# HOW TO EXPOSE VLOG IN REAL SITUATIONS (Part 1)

Hi guys, welcome back to the channel. It's been two crazy weeks around Europe, and as promised, we're talking today about how to expose a vlog with a GH5.
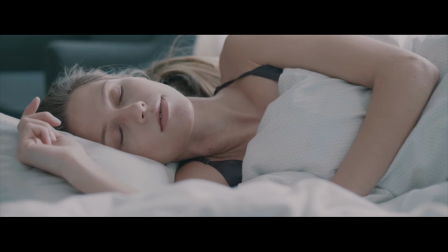(0:18)
We are going to go like for some general, you know, aspects of lighting and everything else that you can apply to whatever camera you have, even though we're going to use the GH5 and we're going to post-process the images and apply LUTS and see how it reacts to different lighting situations, hard light, soft light, daylight, exterior, interior nights, different situations. So you see how the image reacts to different kinds of exposure, like, you know,
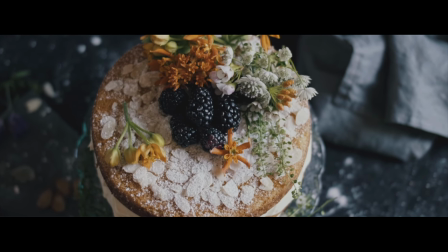(0:52)
the well-known exposed to the right method versus exposing right, or even what happens when you underexpose the image. Personally, I apply a lot of these methods depending on the situation. So we're going to use different methods, so you're going to see how the image gets after that. You can apply it to your own work. So guys, we have prepared a very simple setup here
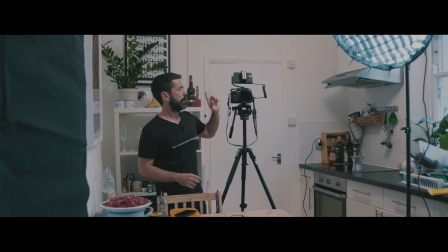(1:21)
where we have the GH5 here with the Voigtlander 25mm.
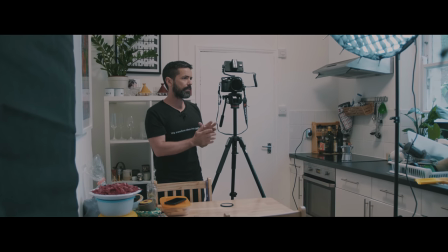(1:27)
We want to shoot 1.4 28 095. We want to stay like very open to have a filmic feel to the image.
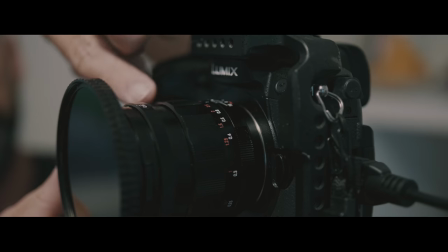(1:35)
So I have here a fixed ND filter, a breakthrough filter, three stops.
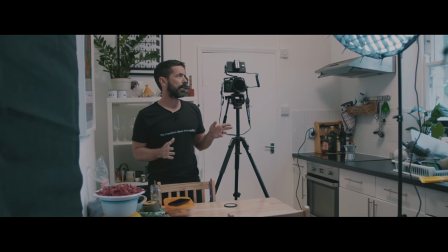(1:42)
We're going to sort of replicate the natural light, but it's so dark outside.
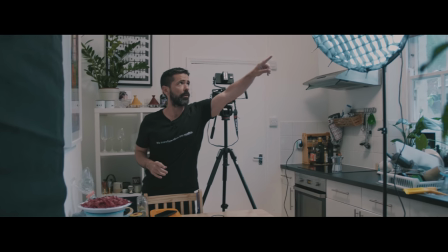(1:48)
So we have this aperture 120D here.
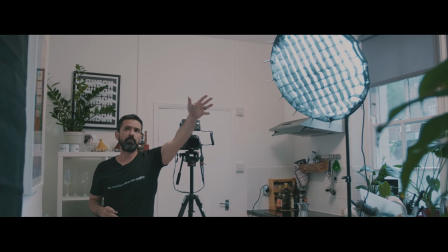(1:53)
Okay, and we're going to create some contrast because everything here is white.
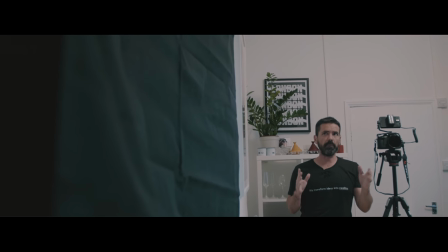(1:58)
We wanted to show you a real location because you are going to have a lot of white walls and ceilings bouncing everything.
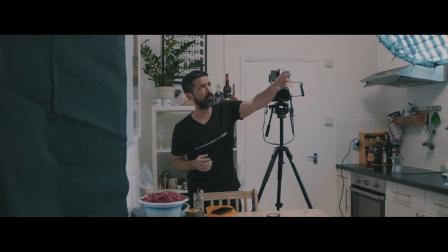(2:05)
So that's good because we have the grid here,
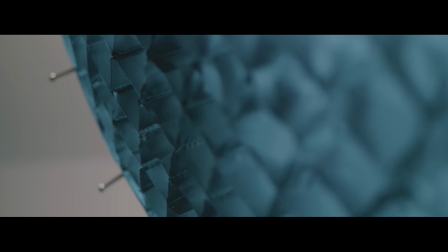(2:08)
very useful for these situations to direct the light and prevent the spill from the diffuser, you know.
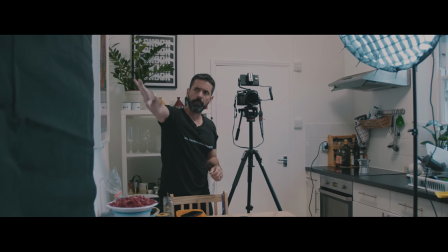(2:15)
So we have here black wrap to create contrast on Rene's skin.
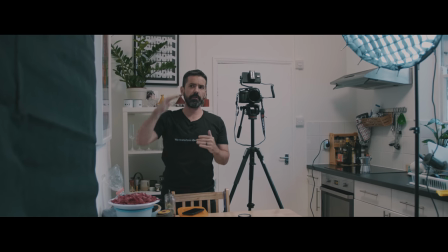(2:21)
I'm going to have a medium close-up shot so you see how vlog reacts in different situations,
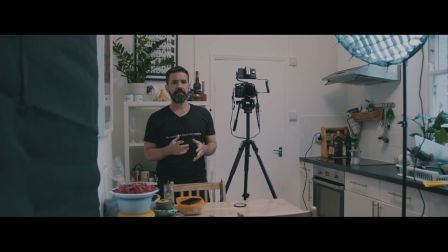(2:29)
and let's see what happens then in post-production. Aside from that, we're going to try some diffusion in the shots, and we're going to film 8-bit and 10-bit so you see the difference.
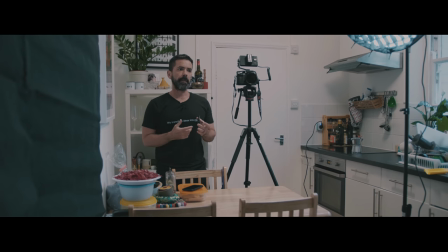(2:41)
It's a good exercise to do because I know that technical tests are cool, are good,
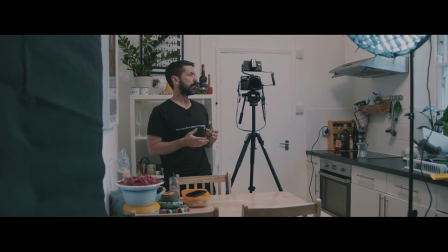(2:47)
and you should do that every time you get a new camera or you use a new camera, but once that is sorted and you know the limitations,
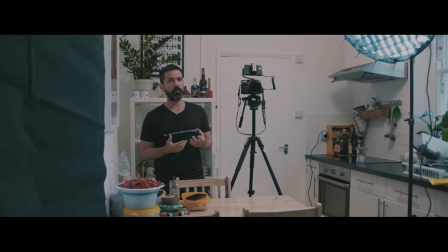(2:55)
you want to know the real feel of the image and real skills.
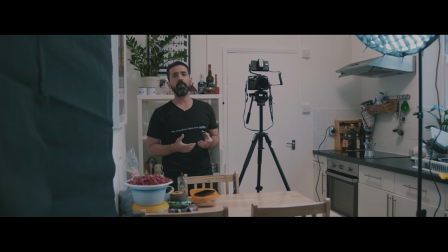(3:00)
So that's what we are going to do right now. Let's see.
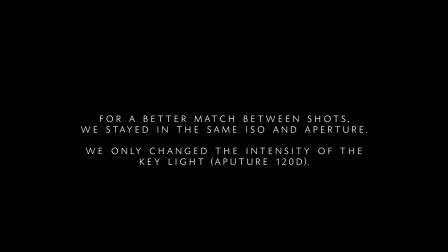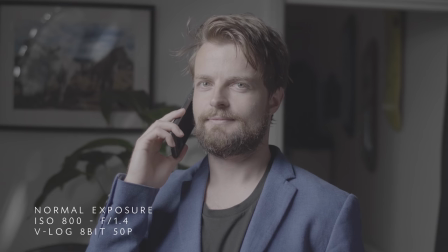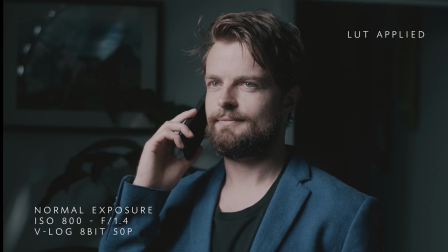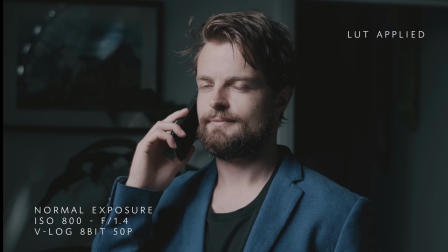(3:28) Oh.